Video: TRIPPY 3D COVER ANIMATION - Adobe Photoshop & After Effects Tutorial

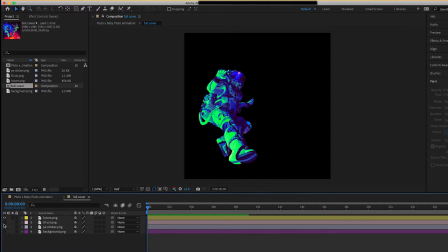So we want to double click that composition so we can go inside it and then turn off the visibility for all the layers except our first astronaut which I named future and so we want to go up to the pencil and start adding pins to the body so if this is your first tutorial you're watching of mine i have other tutorials where i go in more detail explaining
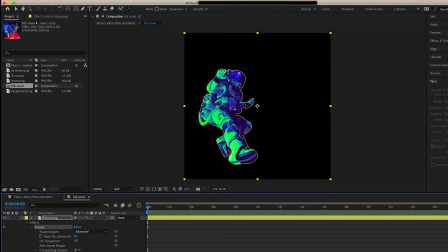how you use the puppet pencil but essentially you just place pins on the body you want to animate so um like you place them at the joints um at like the feet at the torso wherever you want it to rotate and where you wherever you want it to move its position so like i said go to my channel and look at other
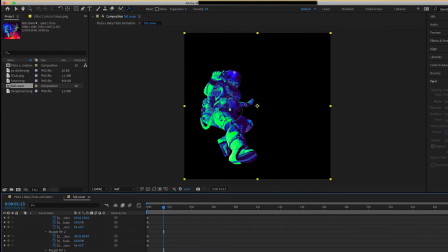tutorials where i i teach you how you can animate images and other album covers i explain it better there but i want to keep this tutorial short so um just follow along if it's confusing just place pins on the body then move your timeline indicator and then manipulate
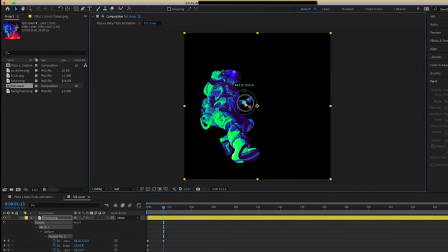the position and then the rotation and automatically it automatically creates a keyframe for you so
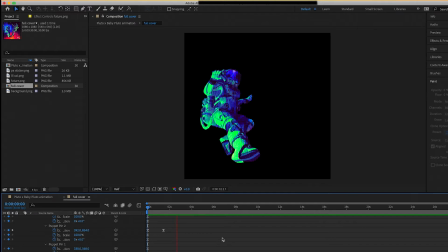you can really customize how you want it to move like i'm going to move his torso then i'll place a pin at his foot and then move it so it can go like left and right and kind of up and down so you can really just customize it to your liking once you
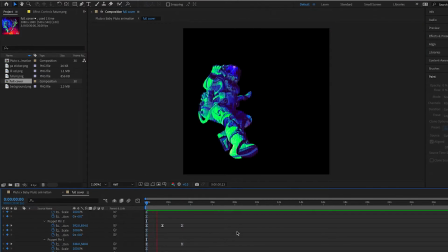have a good base of pins and some good amount of movement that you like you can just end up copying the keyframes down the timeline so just copy your keyframes move your timeline indicator and then paste them along the timeline but if you want it to be like you have a lot of
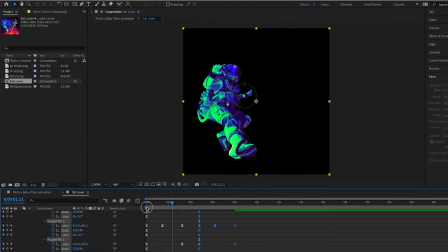different movements then you have to like keep moving your timeline indicator and keep manipulating the pins so it's really all up to you on how you want to animate it but after you have um your pins pasted and forever for the duration of the animation repeat the same process for the uzi astronaut
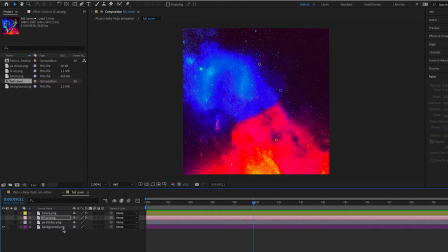so now i have both my astronauts animated so now we want to add some animation to the background so i'm gonna select my background layer and
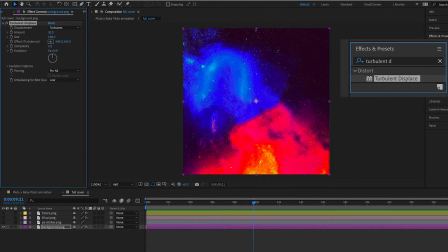then i'm gonna add the effect of turbulent displace so we can give it kind of a flowy motion effect so i'm just gonna manipulate the offset turbulence so you see it kind of makes it like wobble and like warp back and forth so hit the stopwatch to add a keyframe to offset turbulence
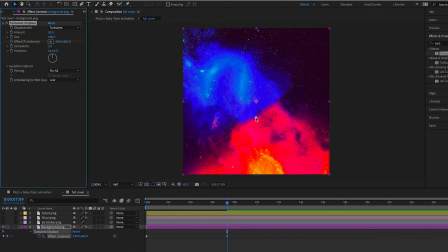and then adjust those amounts or move the cursor to manipulate how much it warps and you can always go back and adjust the size and the amount of the turbulent and whenever you want to see your keyframes on a layer you can hit u on your keyboard this works on both mac and windows
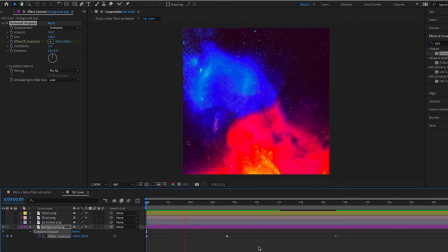pc i believe so yeah you can um just move your keyframes closer together or farther apart depending depending on how fast you want it to warp
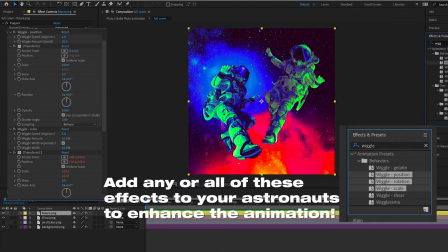so now we're going to add some effects to our astronauts to make the animation look more seamless so we're going to add the wiggle position effect to um our astronauts so they can kind of give it like an anti-gravity effect so they can kind of bounce um you know move kind of
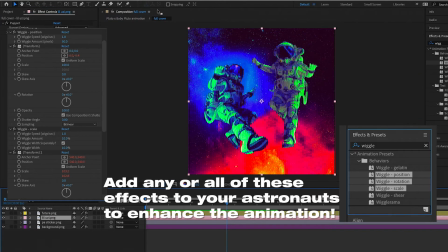freely and so you can adjust the amounts to your liking and then i'll also end up adding the wiggle scale effect so they can um get bigger and smaller and kind of give it like a effect where they're moving closer and farther away from the camera so now we're going to go on
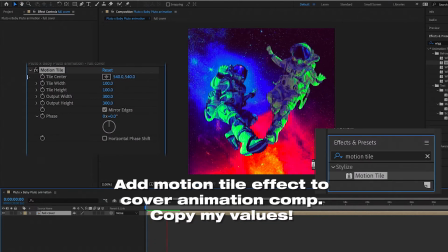our back in our main composition and add the effect of motion tile to our cover
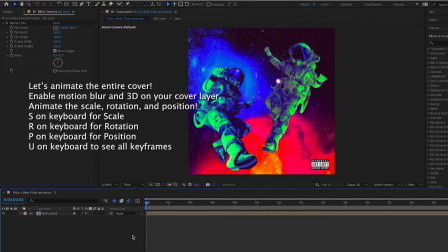animation composition okay so we have our covers and now we're going to customize it so we're going to enable a motion blur in 3d on our cover so we can add some customizations so first we can have
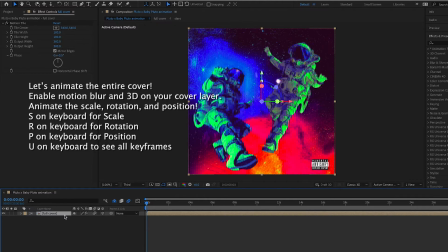it come in like rotating like spinning in because the cover like is kind of distorted on the original cover and then the deluxe is pretty clear with the astronauts so we'll have it rotate in and you guys can you know customize it to your liking in whichever way you want i'm just going
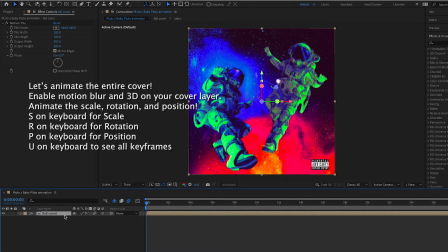to give you guys a few ideas on how you can animate it like i did so we can start off move our timeline down so it can finish like this and so add a keyframe to the stopwatch the z rotation go back and then add a one in the value so then it